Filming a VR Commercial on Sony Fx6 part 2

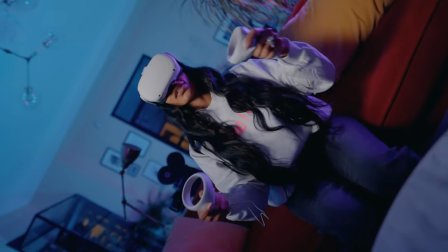246s
I also did a ton of shots from different angles on this setup so I can have as many
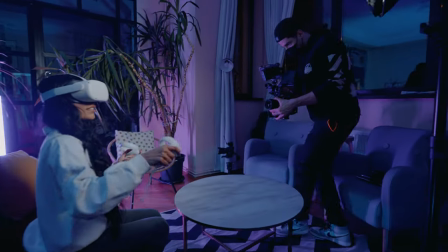252s
shots as I can so I can film them later on along the year on different campaigns as well. Scene number three.
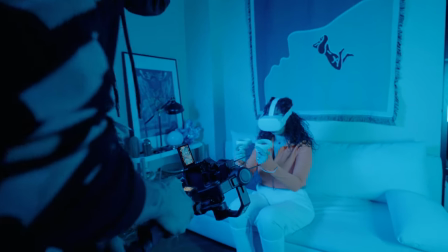260s
This scene was super interesting because we only used two blue lights but because she had an orange
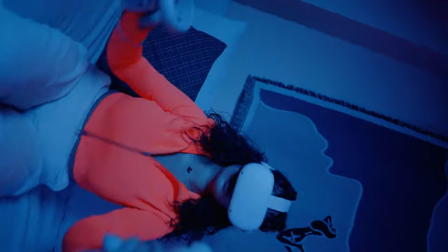267s
sweatshirt this orange got amplified because of the blue light and it almost looked like her outfit was neon.
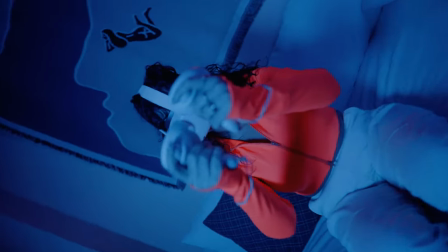276s
So I really liked how it looked and because we had to make so many different scenes and different situations for
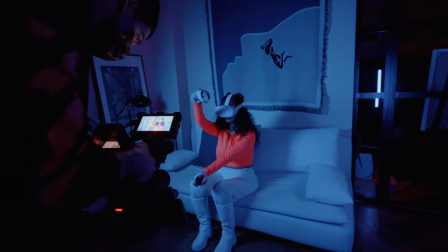283s
this brand I think we had a really good idea and we went for it and as you can see the results speak for themselves. For this work I used the Forza 150 with a softbox and the grid,
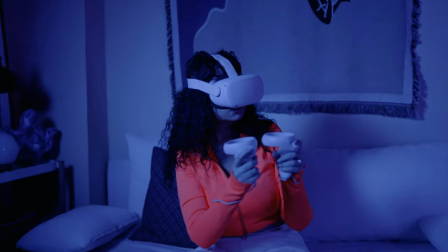296s
semi-frontal and the Pavotube 30 gigs from the side and I used this setup so
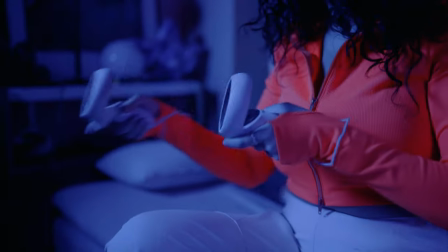301s
I can have a little bit of light on her and a little bit of light in the background but overall I think we managed to get some really good results in just a few hours without a big crew without a ton of rigging and we had a lot of fun as well so I think mission accomplished the client was very happy and by the way we have so much more footage that we can analyze for this commercial so you better subscribe and here is just a little bit of hint on what we're gonna watch next time and what we're gonna analyze so like
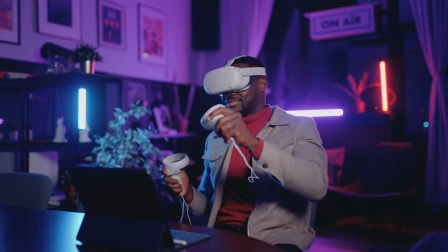333s
i said you better subscribe anyway guys i really hope you enjoyed this video and i hope you're gonna stay tuned for the next one as well i'm alexander don and i'm really happy you watched this video and i hope my information was valuable to you and if it was you know what to do smash that subscribe button in the meantime have fun shooting cheers guys